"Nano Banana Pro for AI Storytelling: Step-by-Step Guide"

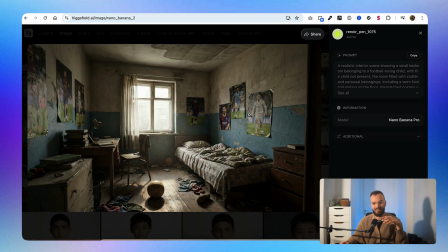[8:15]
I wanted also to see, you know, the football players on the wall, so Cristiano Ronaldo, a bit of Messi.
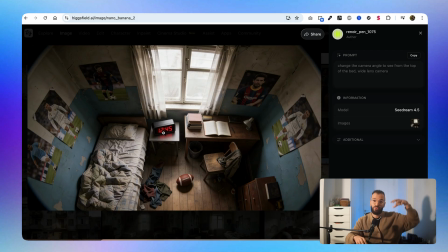[8:21]
And I wanted to see how it would work if we can see the scene from the top.
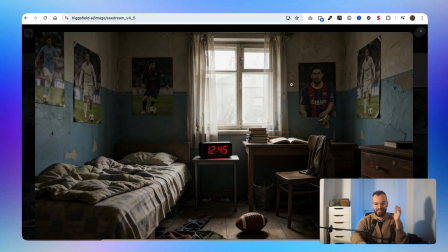[8:24]
And as you can see, Sea Dream was good, but the issue that I had with it was, as you can see here, like we don't really see Messi and Cristiano Ronaldo really well.
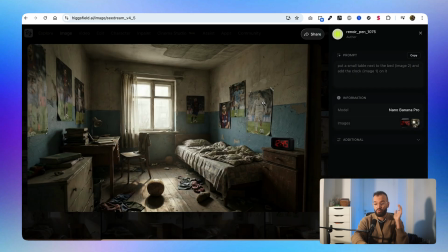[8:32]
I mean, they don't look like exactly them. But with Nano Banana, you get actually better results.
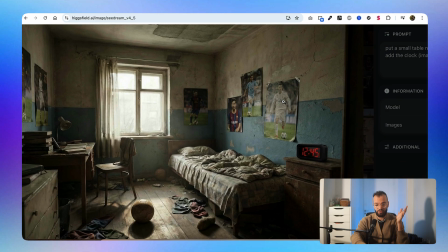[8:35]
I mean, this guy looks like Messi, this guy looks like Cristiano Ronaldo, and even the details in the room, they were way better.
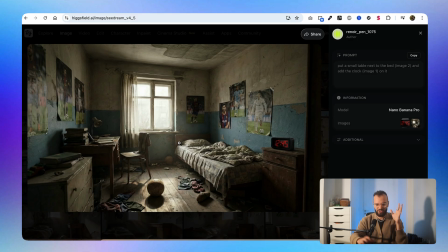[8:42]
Also, there was a little bit of smoke, you know, in the room, and that kind of like created a cinematic effect, which I liked.
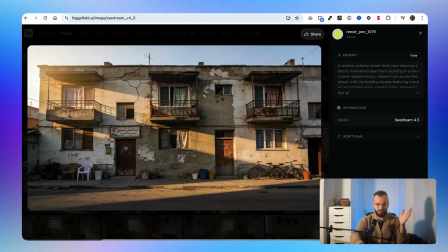[8:47]
Same thing here for the neighborhood. So I tried a lot of stuff, but I ended up like choosing this one. It was pretty simple.
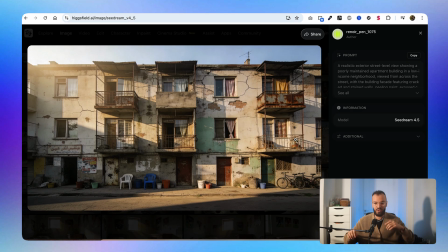[8:52]
I didn't want something that much crazy. I wanted a poor environment, so the building needed to be, as you can see here, a bit broken. And I wanted to see the sunlight because for me it was the morning. So my prompt was really simple. I used actually a prompt generator with ChatGPT that I'm going to put in the description below if you want to use it.
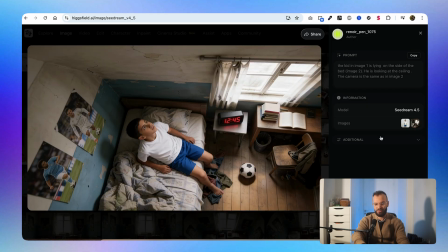[9:06]
Then as you can see, I've tried like a lot of angles. I wanted to see like which one were the best.
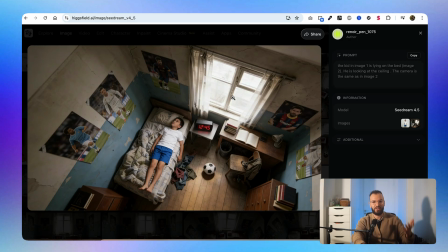[9:11]
Like I wanted the kid to kind of like being lying down and looking at the poster, looking at his idols, you know, Messi and Cristiano Ronaldo. But the main issue that I had is that everything was too long, like thinking about the angle, thinking about the lens of the camera, how the kid is going to be positioned in the bed.
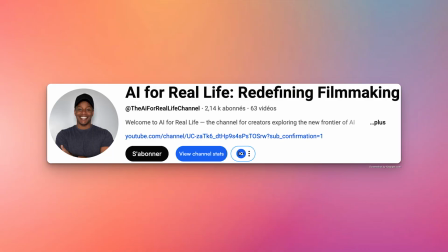[9:25]
And then I came across this video from AI for real life, and in his video he showed a way better process than I was using.
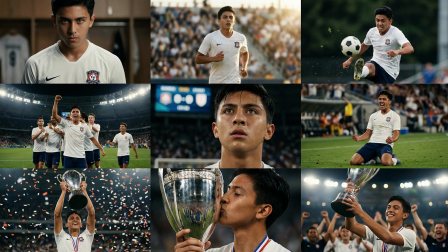[9:31]
So instead of creating images frame by frame, which was a pain in the ass, he basically generated a storyboard with 9 images for each scenes. So I did that, and then I selected the images that worked the best for me. And this was day and night, guys, because Nano Banana can generate multiple images.
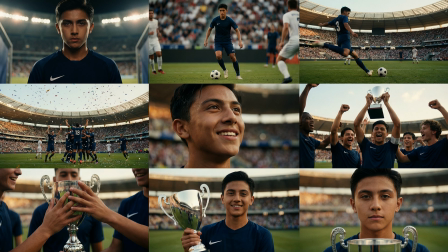[9:45]
And if you give him the right story, it will think about the right angle, the right camera to use. And if you have no notion of cinematography or lenses or camera to use, this is the best way to go for you guys.
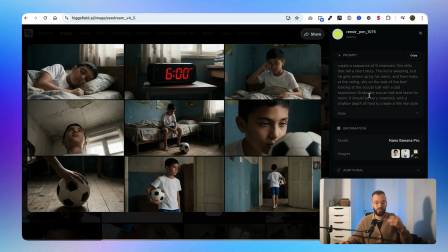[9:55]
For example, this is the first scene that I wanted to create, where the kid is waking up, and my prompt was really easy.
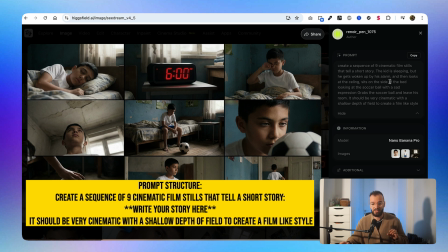[9:59]
So it was create a sequence of 9 cinematic film stills that tell a short story, then you tell the story that you want. So for me it was the kid is sleeping, but he gets woken up by his alarm and then looks at the ceiling, sit on the side of the bed looking at the soccer ball with a sad expression. Then he grabs the soccer ball and leaves his room. And then you just added it should be a very cinematic scene with the shadow depths of field, etc.
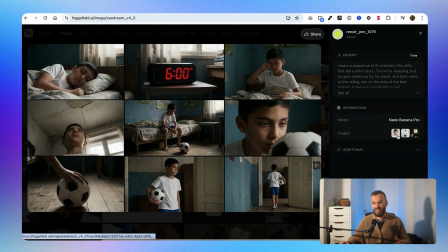[10:19]
By the way, don't worry, I will put the prompt structure in the description below. And then I gave him the reference images that we created before. So this one, and this one, which was the room. And then as you can see, he created the whole storyboard. So the kid is waking up and then he's picking up the ball and going out.
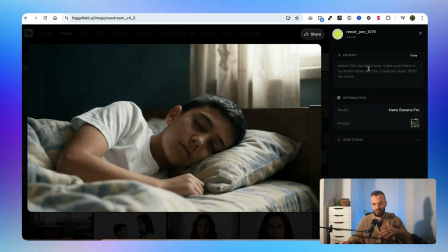[10:33]
Then I used this image as a reference, and I just told him to extract, for example, the top left frame, which was actually the one where he's sleeping, and this one, and I get high quality image that I can use as a still frame to create my next scene.
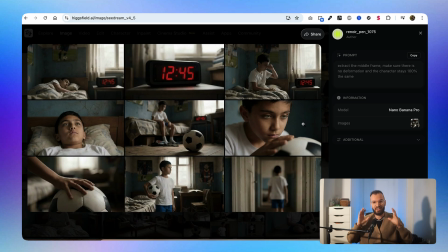[10:45]
So I did this process 2 or 3 times so I can get different images that I can choose from. For example, like this bottom one was really nice, this one also. So I extracted all the images that I wanted, and for this example you have to use Nano Banana Pro. Seedream 4.5 doesn't work, and as you can see I did that every time.
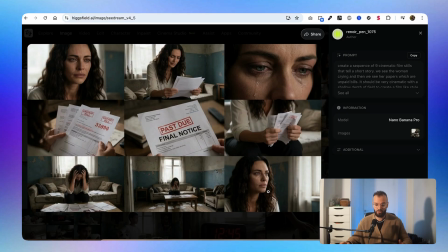[11:00]
So for each scenes I had to create the whole storyboard, which was really simple, and then extract the images that I wanted.
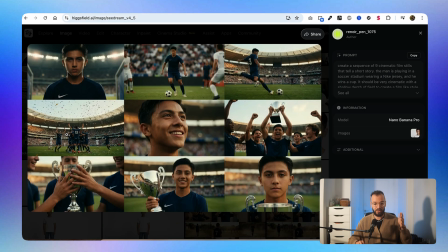[11:04]
So this is for scene 2, this one was scene number 3, this one and this one were scene number 4, and this one was for scene 5.
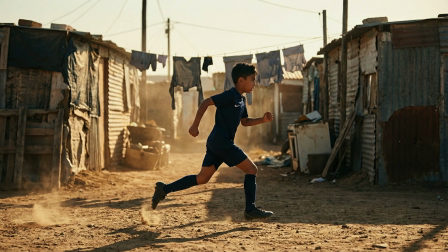[11:11]
Oh, and this one also was for scene number 5. So at the end I ended up using a mix of scenes that I wanted to create by myself, that I had the vision before,
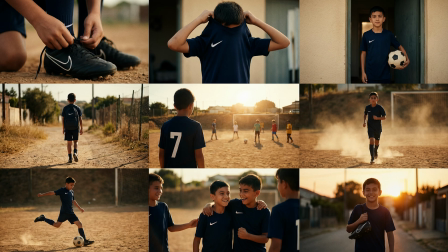[11:18]
and also scenes that came from the 9 images storyboard that I created with Nano Banana. Once I had all the images, I moved on to animation. And as I said, the heavy lifting was done by generating the images, so the video generation was really simple.
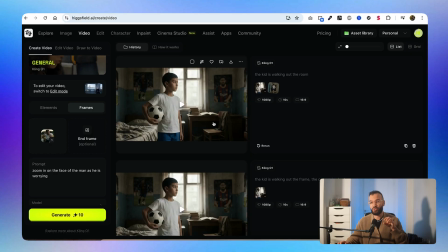[11:30]
It was just like zoom in, zoom out, and slightly adjustment of the cameras. So for that I used a mix of Kling 01 and Kling 2.6, and the prompts were really easy.
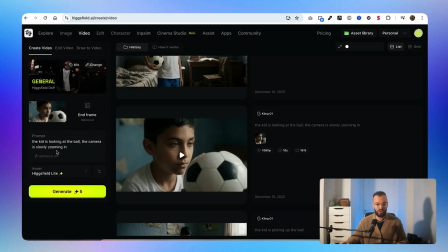[11:37]
Like this one was the kid is looking at the ball and the camera is slowly zooming in, so this is what we get. So for example, if I want to show emotions, that's exactly what I want. You know, I want the kid with the green eyes looking at the camera.
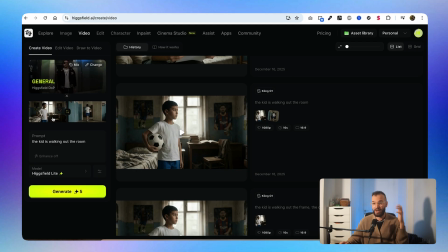[11:50]
Then I also had to do some transitions in between scenes. So what I did is that with Kling you can add a start frame and an end frame.
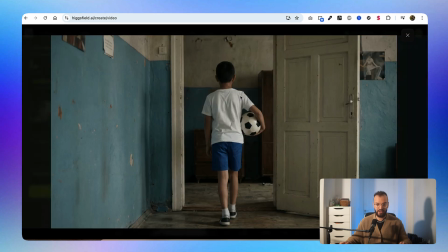[11:56]
So this is my start frame and this is the end frame. And I just said, okay, the kid is walking out the room.
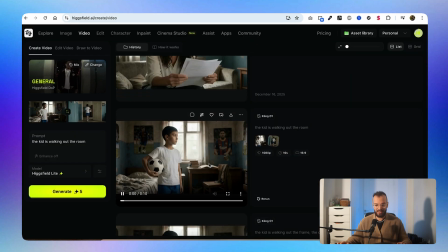[12:01]
And as you can see, I ended up with that.
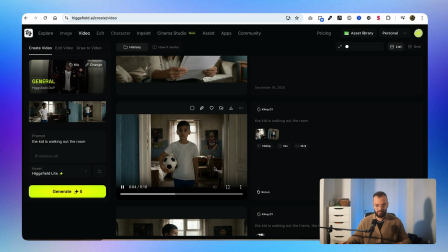So again, guys, this is not perfect. This is AI, but you can use the beginning here and you can use the end here. And that's what we're going to do in the editing part later on.